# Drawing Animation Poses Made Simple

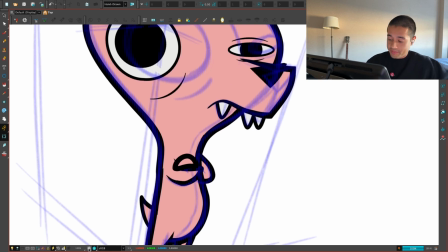So after struggling with the deformers that I built for this rig, but actually fixing those, now I can continue
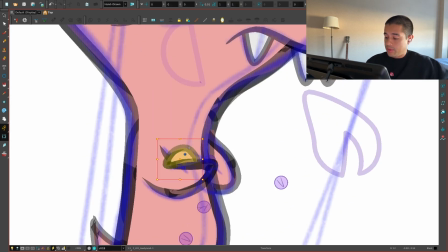with this dude, just following what I already designed here on the drawovers.
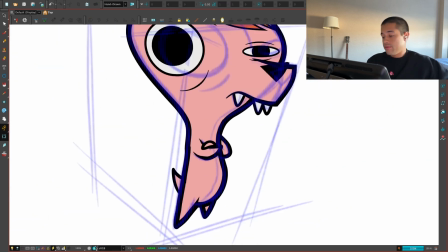So this will be something like this. Amazing.
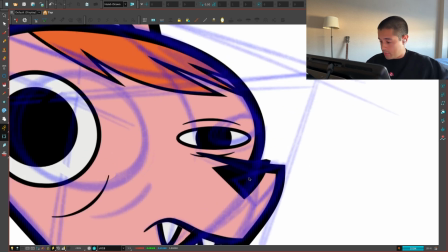And okay, let's put everything like we have here.
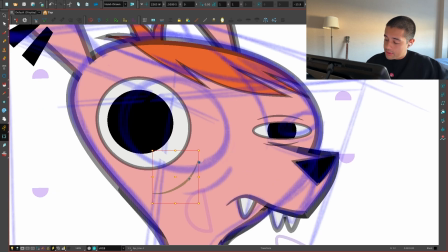This line comes here, this line comes here.
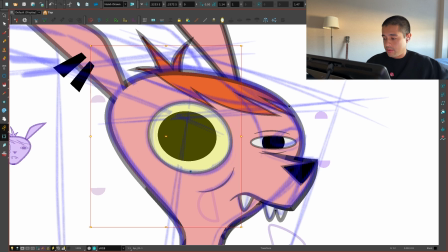And because on my sketch pass or my rough pass or whatever, how would you like to call this,
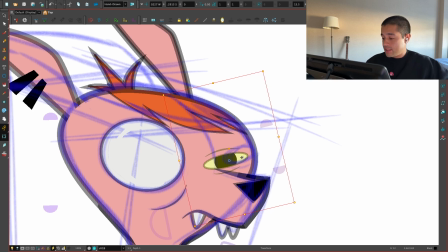because I already took the time, all my thought process is in there.
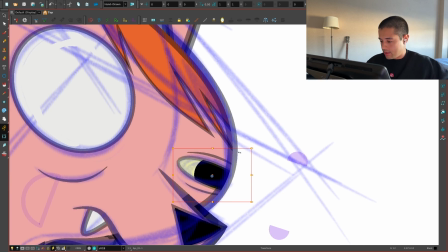So here in this posing pause that I'm doing here, in which I'm just moving the pieces of the rig around, I don't have to think too much.
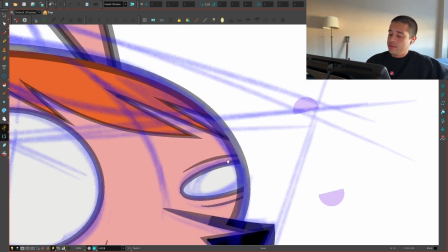I can just put music, relax, and just see how all the design comes together, because all the thought process put it on the rough pass.
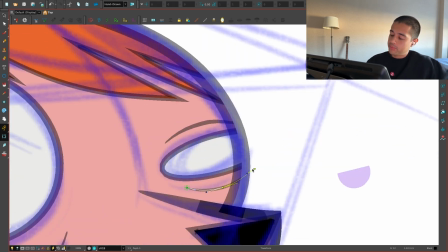And the advantage of putting all that thought process on the rough pass is that you can fix super fast.
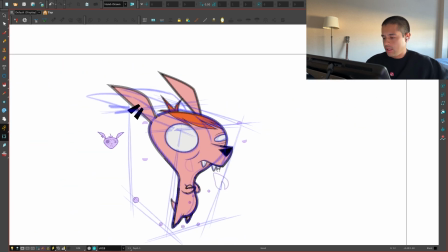It's like something you don't like, change line, drawing,
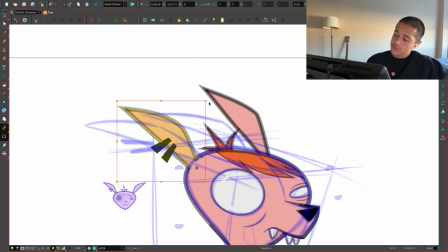because drawing is a way of troubleshooting and fixing stuff really fast than just moving pieces around.
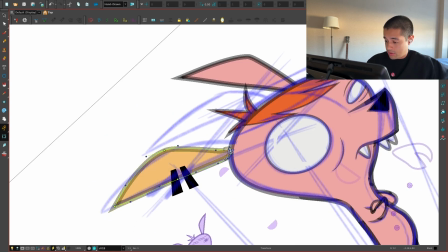That's why it's an advantage to just develop your drawing skills, because it's a tool.
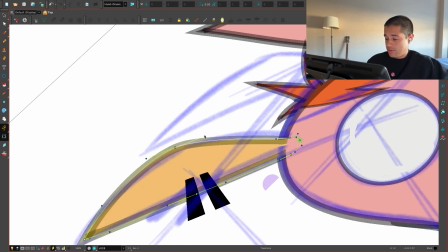It's a tool that allows you to explore and experiment like crazy,
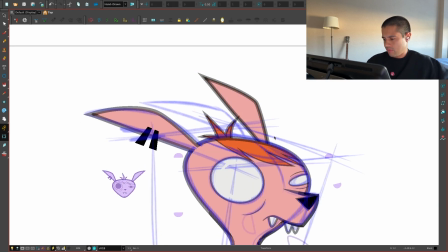not only when posing but also when animating, on storyboarding, then whatever.
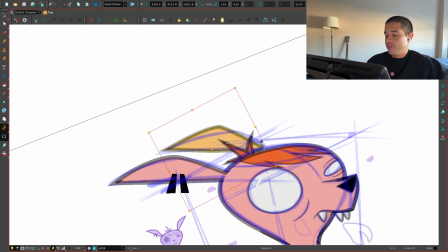It's like, I see it like Call of Duty. I see it like Call of Duty.
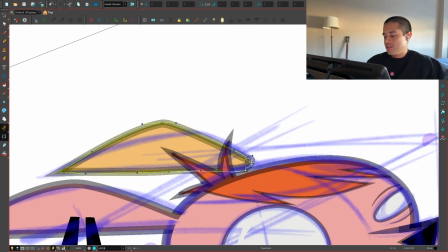It's like, dude, which ammo, which guns do you have under your belt on this match?
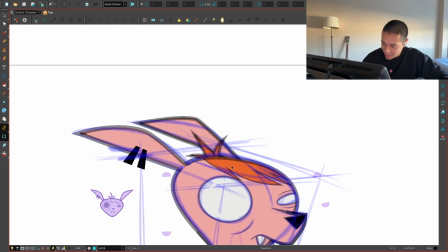And it's like, drawing is like the machine gun. And maybe you have animation, and animation is your sniper.
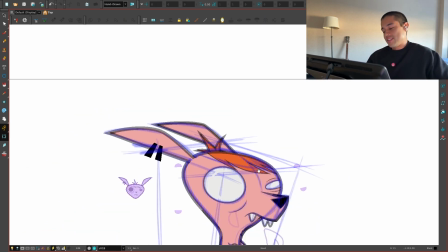So yeah, that's the thing. And rigging for me is just like having a knife.
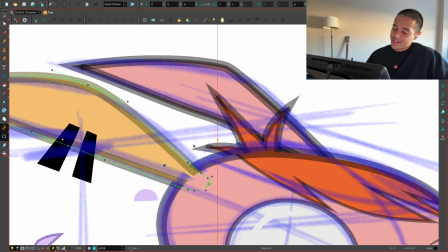It's like having a knife, but the machine guns, dude, are the ones that you do drawing skills, dude.
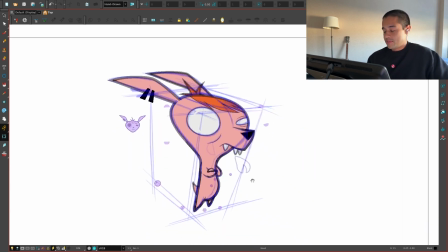Drawing skills. So amazing. There you go.
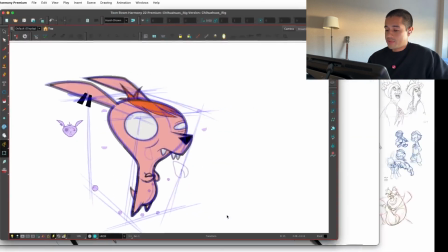Yep. This is the posing. This is the posing.
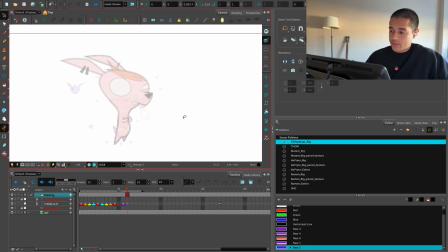Oopsie. And I can grab this draw over that I did here, put it next to this character, and just
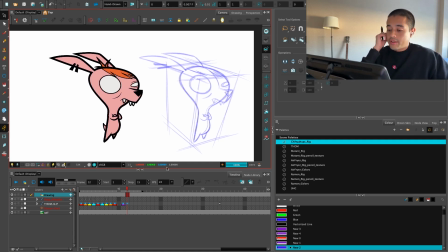compare, and then seeing like, okay, what are the things that I can fix, and then is when I do my like
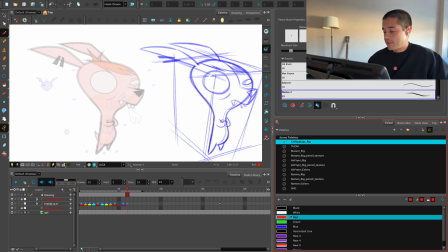polish pass, and here is where I put my hat of director and being like, okay, dude, what is happening here?
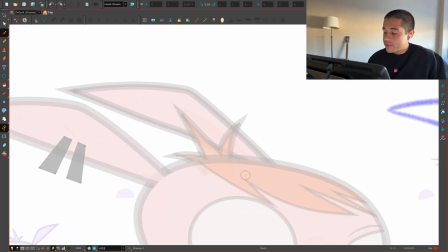What is happening with this hair?
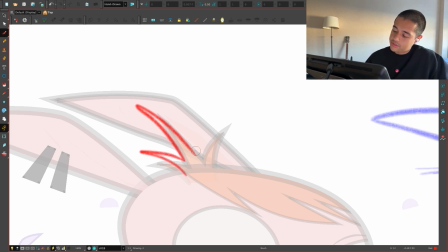You know, you can find a better silhouette of this hair or something like this, using the negative space of this ear to show here more of the hair around here. And this other hair should also be like this back because of the air,
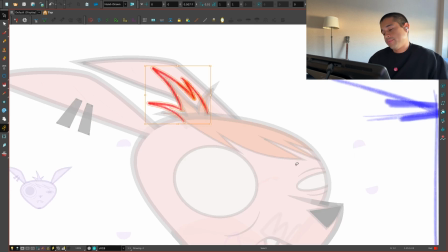but design a beautiful shape. I'll just leave that as a reference. What else?
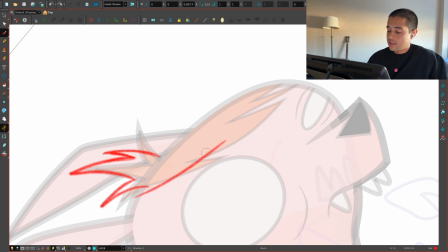This line here is tangenting with the eye, so just take this and move a little bit up so it's not tangenting with the eye.
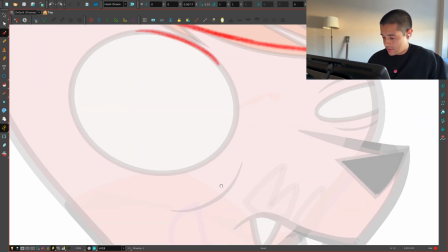Here, this is the space between these and these are too far away. Just grab this line and move it a little bit up. What else?
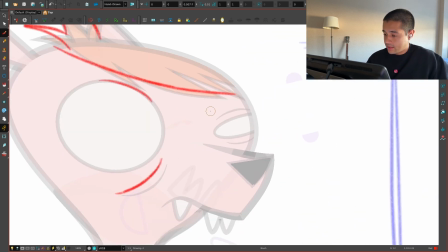Maybe this line, because we have this center line around here,
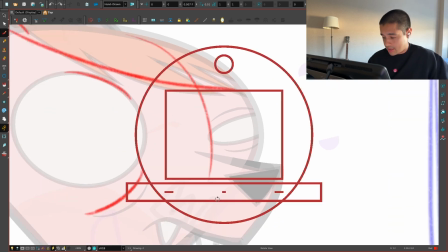I feel like this line is crossing or is going through a little bit too much.
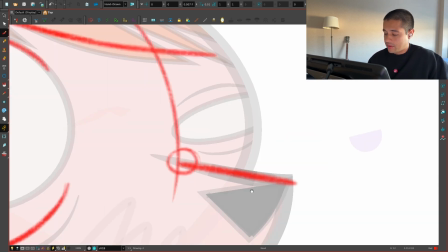So end the line around here, because the center line goes like this.
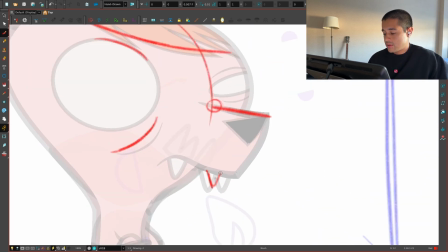Yeah, maybe make this a little bit smaller and just take it out of the way of this line so it reads clearly.
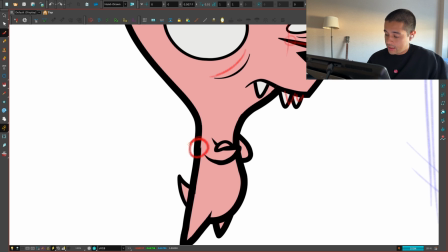Let me see in the render view here. Clean this. What else?
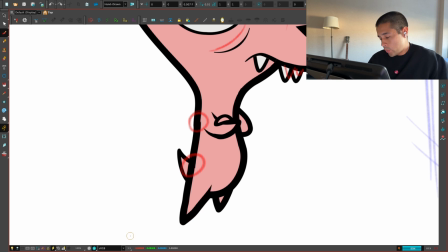Also, this line is a little bit like, make this a Z, so you have a clear statement.
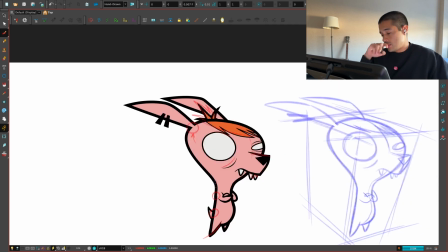And also go back to the rigs and look at how to fix that line there, which is going to do that's something that I'll be doing behind the cameras later.